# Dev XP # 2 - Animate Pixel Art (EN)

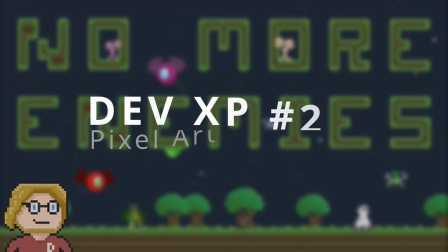0:00 Welcome to another episode of DevXP. Today we're back to pixel art, but this time with a focus on animation. And as usual, I will leave you with the voiceover. Alright, let's go.
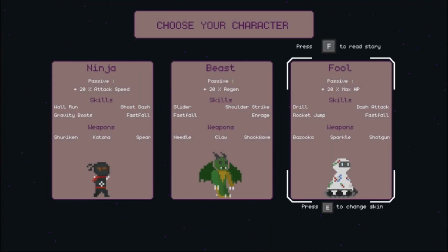0:14 But before I started animating my drawings, I had to determine which animations I needed.
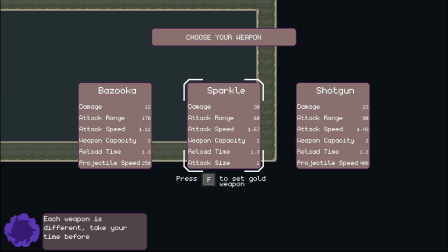0:21 And to do this, I'll show you the example of the monsters to see the animations I thought of and which are implemented in the game.
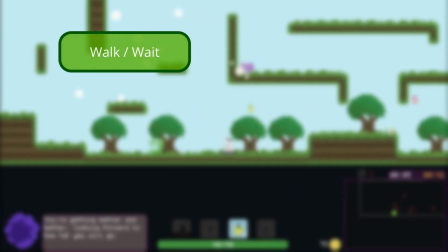0:29 The first animation is the walk or wait animation, which is what the monster does when it can't see the player.
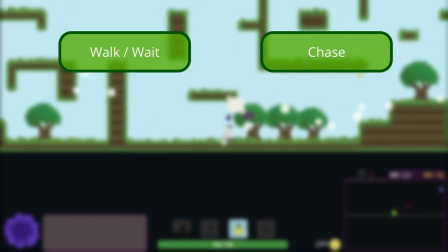0:38 A second is the chase animation, when it spots the player and runs in their direction.
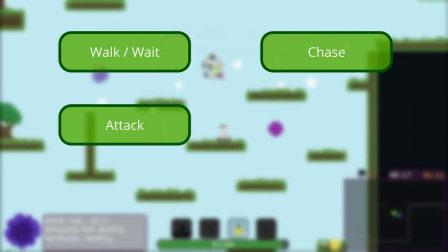0:44 And the third is the attack animation, when the player is within striking distance of the monster.
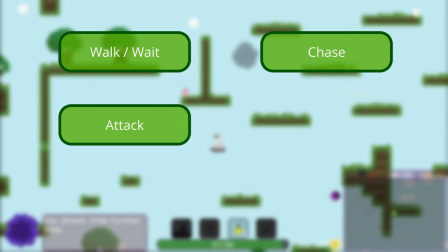0:52 Let's move on to the animations the monsters undergo. The first is the damage animation.
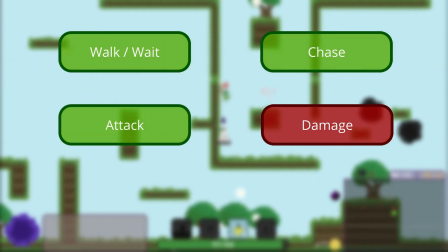1:00 It appears when the monster is hit and is quite simple. A funny thing about this is that at the beginning of the game,
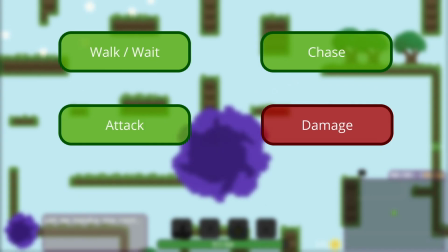1:09 I hadn't taken into account the fact that the player was going to attack the same monster many times,
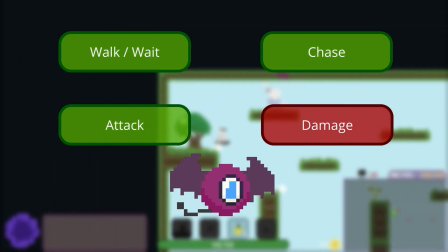1:14 which would block it in this animation and prevent it from attacking. So to avoid having this problem throughout the game,
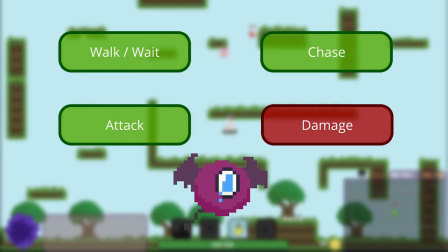1:22 I modified the animation so that it only appears once, when the monster drops below half its health.
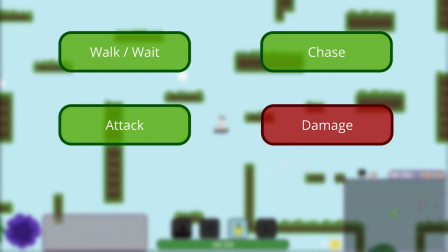1:29 And finally, a death animation.
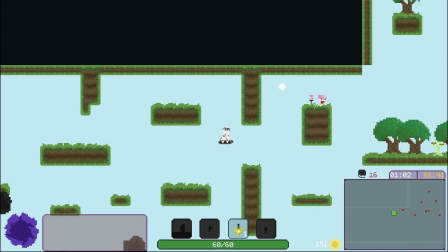1:34 Now that I'd worked out what I needed to do, I was left with the hardest part, animating.
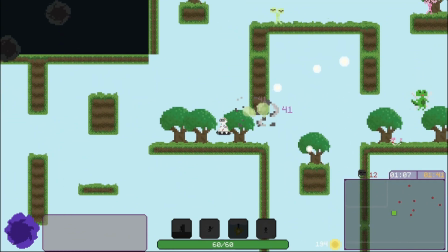1:40 But I'm going to share with you my savior,
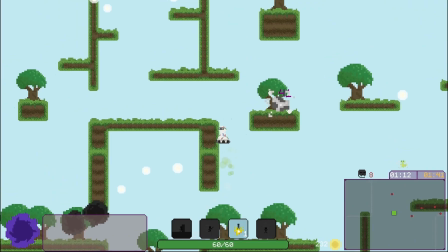1:44 an indispensable tool that allowed me to launch myself fully into animation, and it's this website.
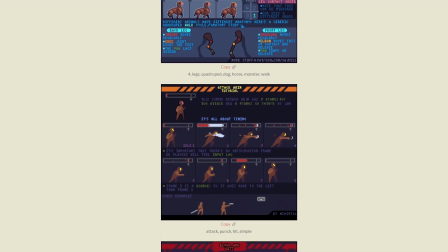1:51 This website was recommended to me, and it's extremely detailed on how to create each frame to make the best possible animation.
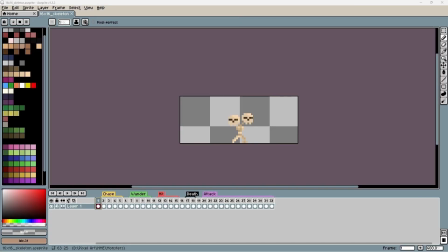1:59 And don't worry, I've included the link in the description. Now, let's take the example of the skeleton to understand how I animated the monsters. Here's my beautiful skeleton. You might ask yourself one question though. Why doesn't it have arms? Well, it's simple.
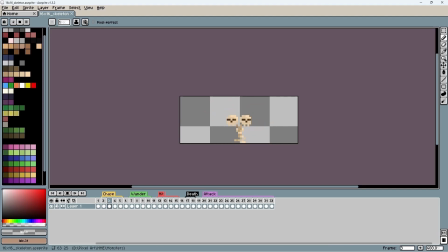2:18 At first, I wanted to make a classic skeleton, but I just couldn't get the arms to animate properly. So I didn't want to stick to that idea and decided to do away with them. I did an extra head to give the drawing a bit of horizontality and width.
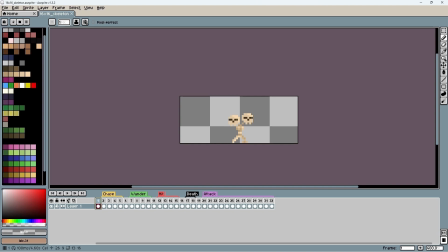2:35 And that's how I ended up with this magnificent skeleton. And in doing so, I realized that in the end, being attached to an idea really limits creativity, and that sometimes it's better not to be afraid of throwing everything away and starting again from scratch.
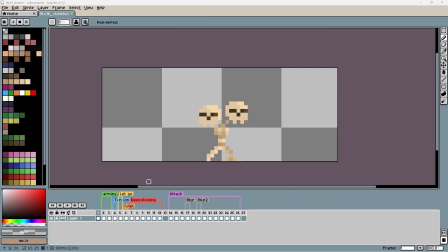2:54 Now, let's dive deeper and take a look at how I animate, using the skeleton as an example. The first step is to define the keyframes. The keyframes are the important moments in the animation, so you don't really need to draw everything precisely.
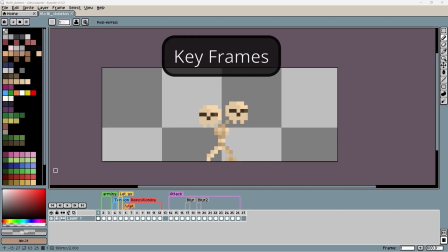3:11 And in this case, they're broken down into 5 categories. The first is arming. This is when the skeleton prepares to attack. So here it's a backward move, followed by a moment of tension.
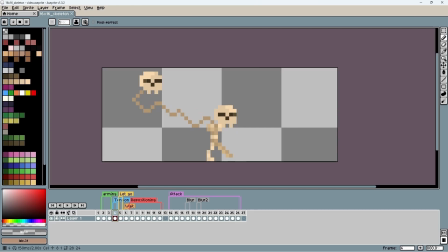3:25 He'll keep the animation backward for a little while, so as to be ready to strike hard. Like when you launch yourself and get ready to take a big swing. Then he'll let go, strike, and wait. The longer you wait, the stronger the impact becomes.
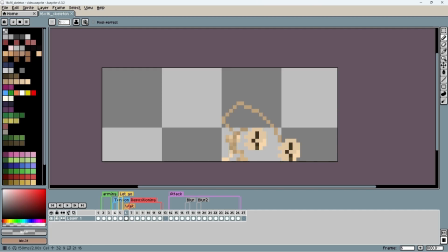3:44 Another very important factor in creating impact is body movement. The more the body moves with the movement, the more you understand that there is impact behind it. The most important moment in the animation is the repositioning. That's when the skeleton returns to its initial position.